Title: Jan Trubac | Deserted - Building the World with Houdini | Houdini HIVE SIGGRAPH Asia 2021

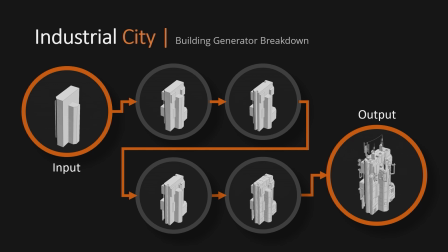But before we get started, I need to give credit where credit is due, and I have to thank Simon Frustrate for his amazing sci-fi building tutorial that my generator is heavily inspired by. So I think it's not necessary to cover my breakdown here,
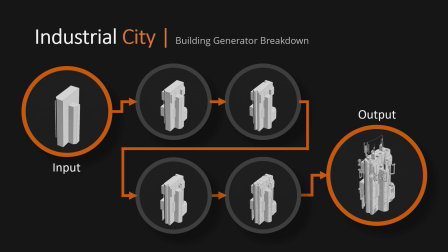and instead I would like to point you to his tutorial that you can find both on the SideFX website and on Simon's YouTube channel.
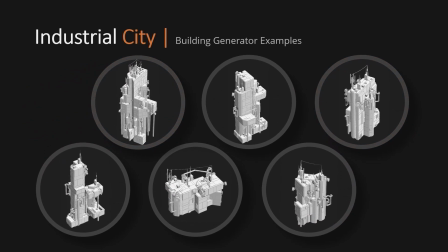Okay, and here you can see just some more examples of buildings I created for the city.
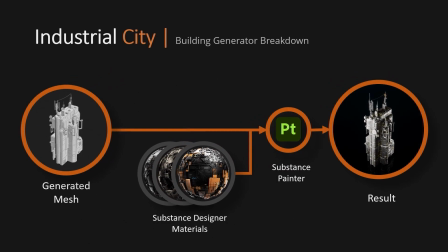And now we get to the texturing. So the texturing process was pretty straightforward. I created several procedural materials and applied them to different parts of the building. However, in some shots, there was a noticeable texture repetition on the buildings.
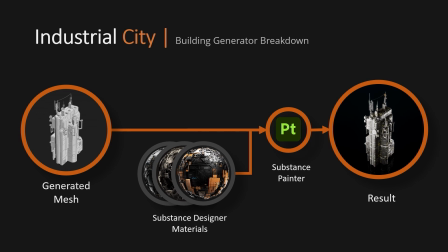So I ended up replacing the material on some buildings with a triplanar material that I created in the shader.
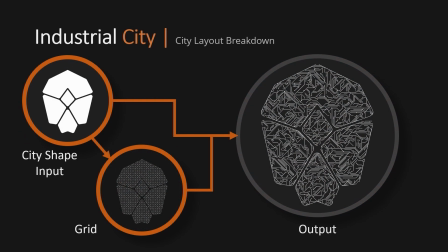Now with the layout, I wanted to emphasize its sci-fi look, so I came up with the idea that the infrastructure could have a circuit board pattern. Again, there are already some great tutorials for that online, so I don't think I need to go into that here,
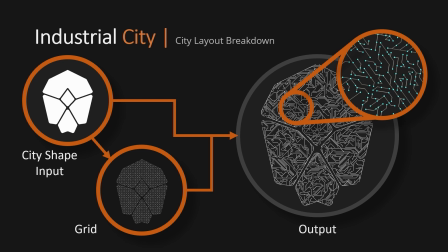but instead I'll show you how I placed the buildings into this layout.
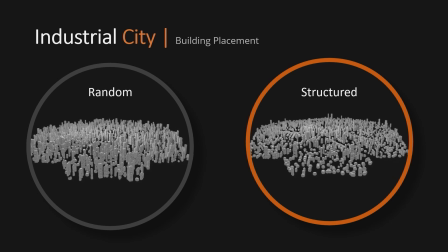So here on the left, you can see that if we randomly select a building and place it on the plan, the result is not very believable. Whereas on the right, we have something that already looks more like a city with smaller local centers and just generally more natural density of tall buildings.
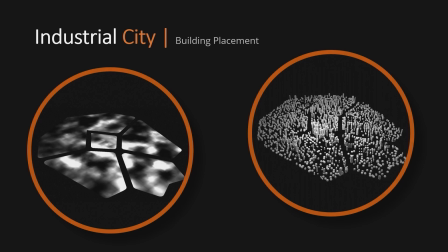And here is a little peek into how this works. So basically we generate a noise texture, and based on the grayscale value, we determine the height of the buildings. But there's more we can do to make it look even better. So let's jump into Houdini and let's have a look.
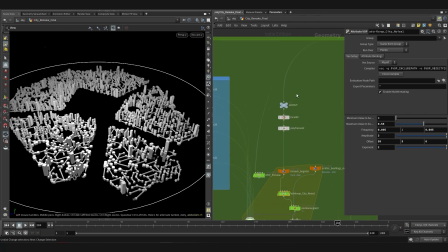Alright, so I've prepared this example. So here we start with the layout.
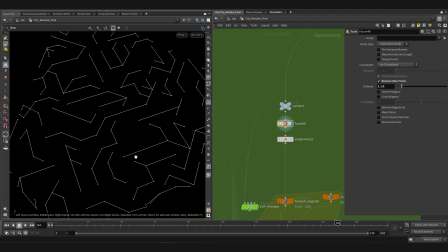Then we add facet to remove inline points, and then polyframe to calculate point normals, so that later when we add buildings, they have the correct orientation.
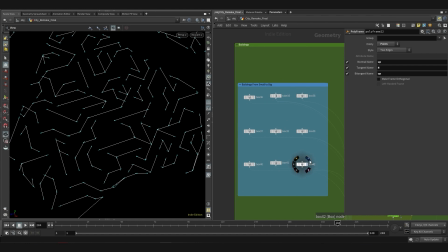Speaking of which, here are 9 buildings, or actually just placeholders to keep it simple. And they are sorted from the smallest to the tallest.
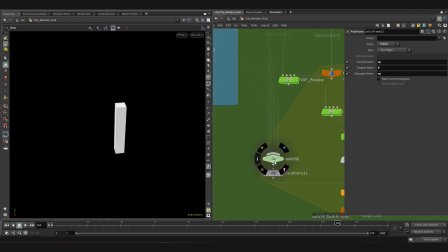Then we plug them here inside this switch,
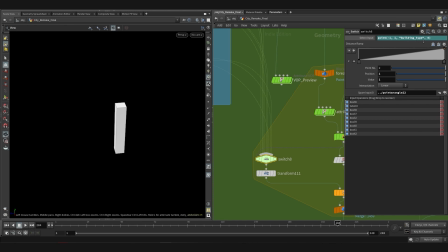and they are picked based on this point attribute building type that we calculate here inside this point wrangle.
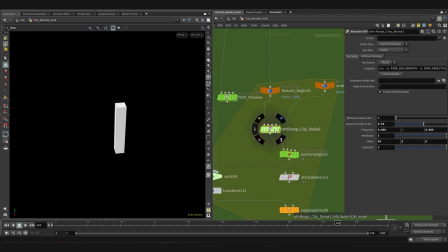And then we have this attribute VOP, where we create our noise.
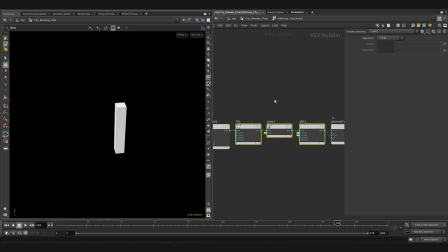So here is AA noise and a couple of controls so that we can shape the look of the noise texture.
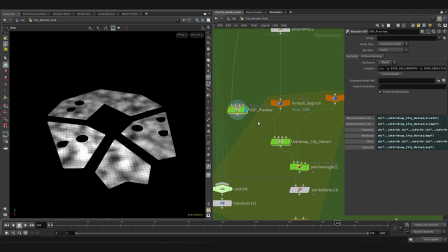So actually, if I have a preview here, so basically as we change the parameters, we can tweak the noise with these controls here.
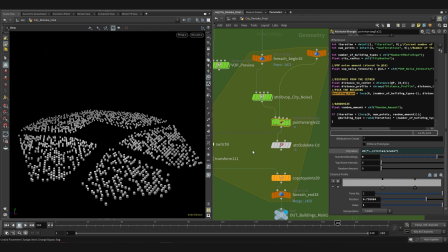Okay, and now let's take a look what it does. So by increasing this VOP noise intensity, we increase the influence of the VOP noise that defines which buildings are picked based on the grayscale value of the noise.
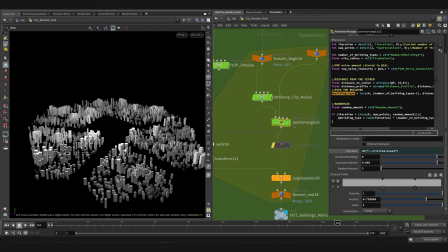And we can actually see this better if I disable this node. So now you can see that only the white areas have these tall buildings in there, which already looks quite good that we have these local centers with tall buildings.
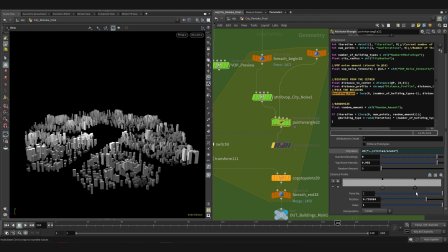However, what we can also do is use this ramp, and if I just lower the value here, we can simulate the effect that like the tall buildings are only in the center of the city.
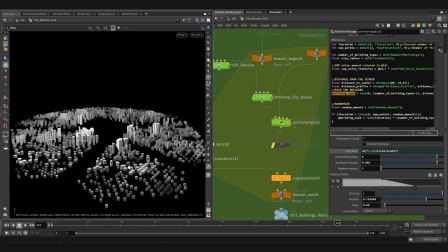Which is probably more realistic. However, now we don't have any taller buildings here.
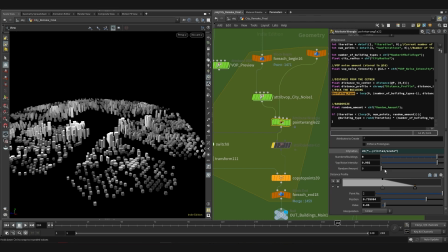So what we can do is to introduce some randomness to this.
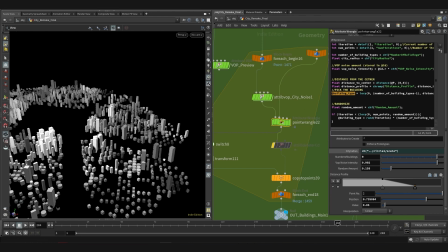So we can maybe create something like this.
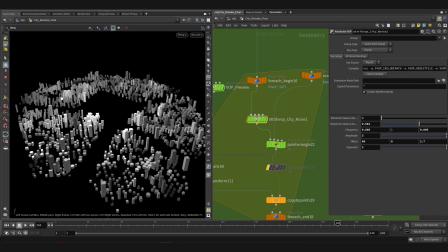And of course, we can also change the look of the city by changing these parameters here right inside the VOP here.